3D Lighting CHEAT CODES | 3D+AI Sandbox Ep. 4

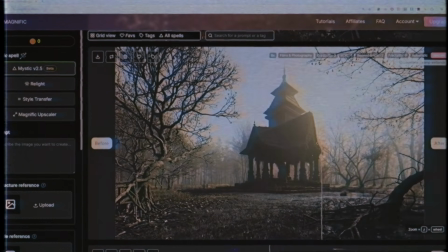[0:00]
The trees and the ground look great now, but as expected, anything that needs precision goes down the toilet. Alright, today's lesson is about pure technical tricks. We've built this creative sandbox to play around, and now it's time to really have some fun with it.
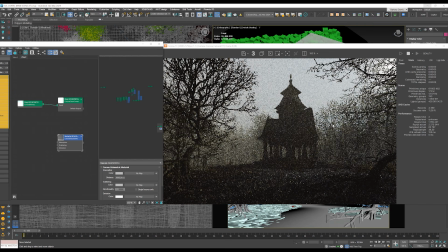[0:13]
We are breaking down two different lighting scenarios. This one, nice and easy, with some 3D+AI stuff, and that one, a little bit dramatic and moody, with a touch of theatrical tricks and heavy pose. So yeah, let's jump right into it.
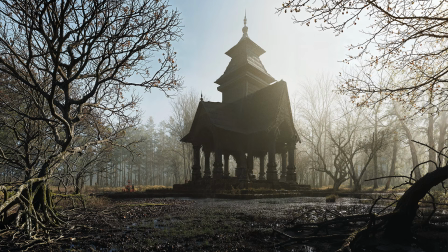[0:29]
Alright, let's tackle this image first. It's based on the same scene from the last video. If you haven't seen it, definitely check it out. This time though, we have a different lighting scenario, camera angle and some trees in the foreground.
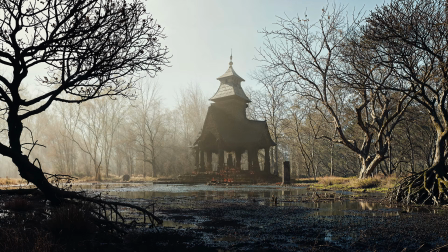[0:41]
That alone shifts the whole mood, and that's the beauty of Creative Sandbox. Simple changes, totally different image. Now let's jump straight into the interactive view.
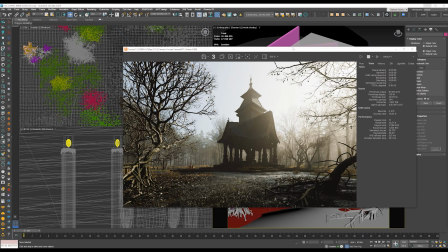[0:51]
Boom, we are already here and close to the final shot, but if you look closely, the details aren't really there yet. The trees are super low poly, the displacement maps are not great either, but that's totally fine.
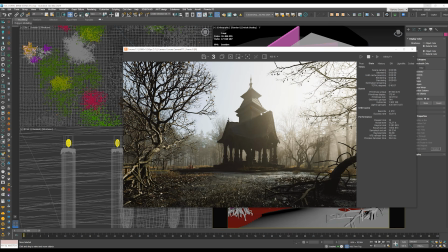[1:04]
We'll get that final details in the post-production. Leaving things at 90% is fine, as long as we bring it to 100% later.
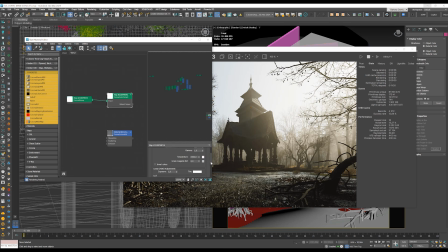[1:12]
In this case, we use PG Sky 1714 with exposure increased by 1,
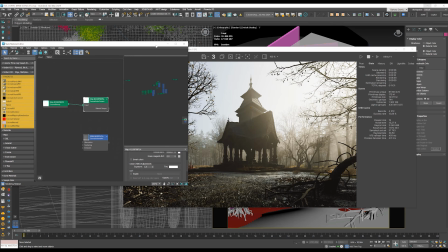[1:18]
and while you may think that the key here is HDRI, it's again, actually not.
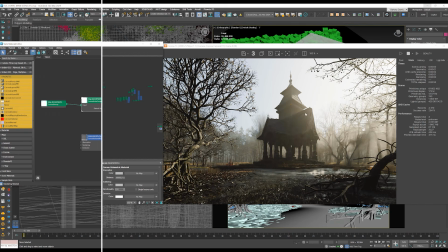[1:23]
The key to this lighting scenario is the volumetrics. We applied a Corona volumetric material to the box, and we have set the distance at 10K and directionality at 0.6. It gives us a nice sun directionality and so-called God rays. You can see the light beaming through the trees.
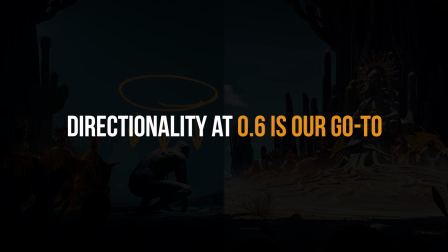[1:40]
Directionality at 0.6 is actually a sweet spot when working with volumetrics and directional light. This is our go-to in 90% of the cases. But there are times when you'll want to tweak this value, depending on the mood you're after. Understanding how volumetric works is like such a good skill, especially for concept art or quick ArcViz sketches.
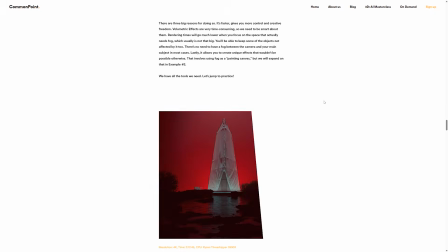[2:00]
And if you want to dive deeper into the technical side, we've got a full article on our blog and a couple of free YouTube videos, more in the links below.
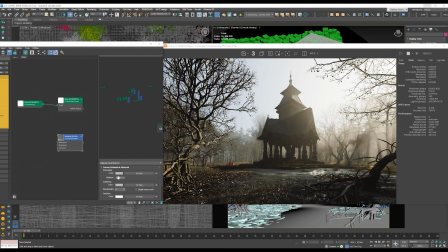[2:09]
But let's get back to our example. Let's make an experiment and change the directionality to 0.
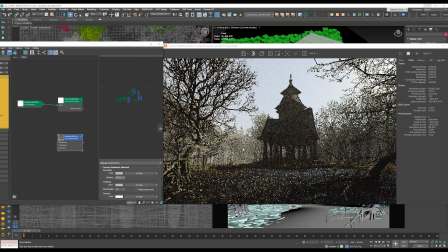[2:16]
Now everything suddenly feels a lot more flat. By default, directionality is set to 0, so if you don't tweak this value, this is what you'll get. You might actually think there's something wrong with your HDRI, like we lost the sun.
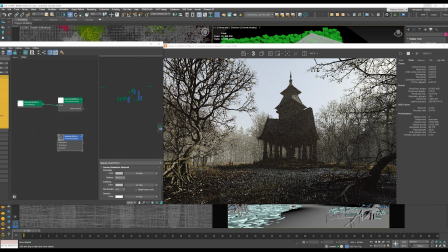[2:32]
That's super duper weird, and we might go into changing the intensity or maybe rotation, but that won't help, at least not that much.
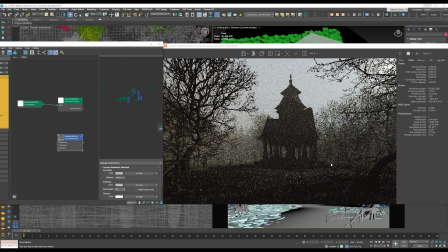[2:40]
This scene looks like an overcast, even though this is a full daytime HDRI. And the situation can be even worse when you lower the volumetrics distance. Now it looks like there's no sun at all. We are also losing a lot of details.
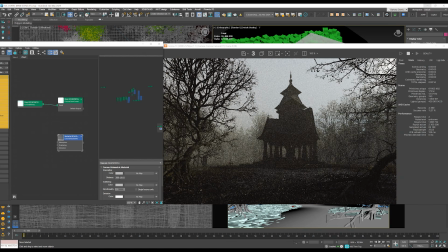[2:54]
The whole scene turns into a silhouette. And if your scene doesn't have strong silhouettes, it will become just one dark mess. So yeah, be careful about it. As long as the distance is not too low and the directionality is like 0.6, you should be good to go.
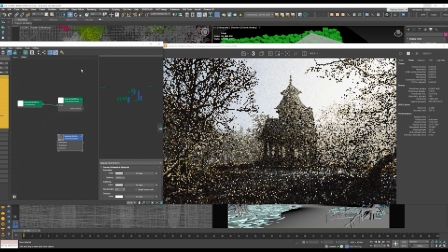[3:10]
So yeah, back to optimal settings again. Another thing is the shape of the volumetric box.
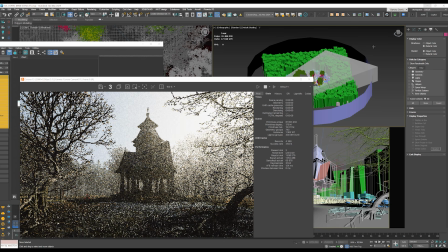[3:15]
In our case, it's a bit stretched in the back to cover the camera view. And now, remember that you can model this box however you want.
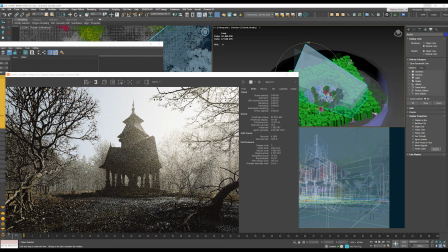[3:23]
Sometimes we have crazy geometry for volumetrics. We extrude the polygons, we move vertices, and all that's fine.
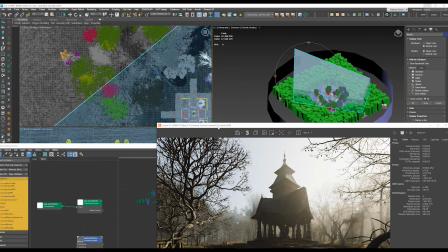[3:30]
We adjust and test how the scene behaves. But one key here to remember is to leave some space between the camera and the box. It's very important. That way, the foreground can retain deep shadows, which are not affected by the fog.
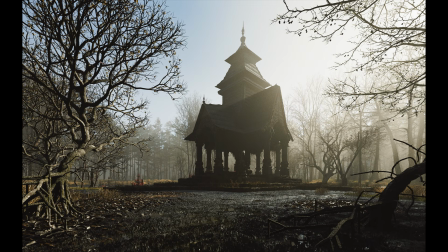[3:42]
You can clearly see how the branches and trees have those deep contrasts right now, but if we use global volumetrics or put the volumetric box very close to the camera, you end up with something like this.
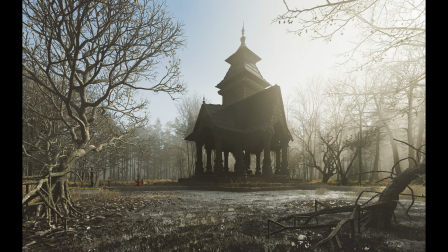[3:53]
The shadows in the foreground are lifted. Suddenly, the depth of the image is less readable. It's not something we recommend, but either way, at least you know what causes this effect in the first place.
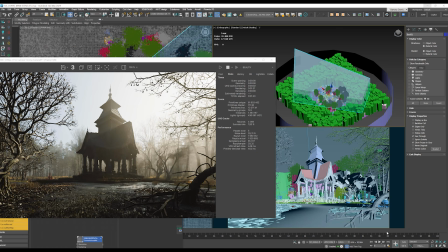[4:03]
Alright, moving on. We also had something hidden here all the time. Let me unhide it for a moment.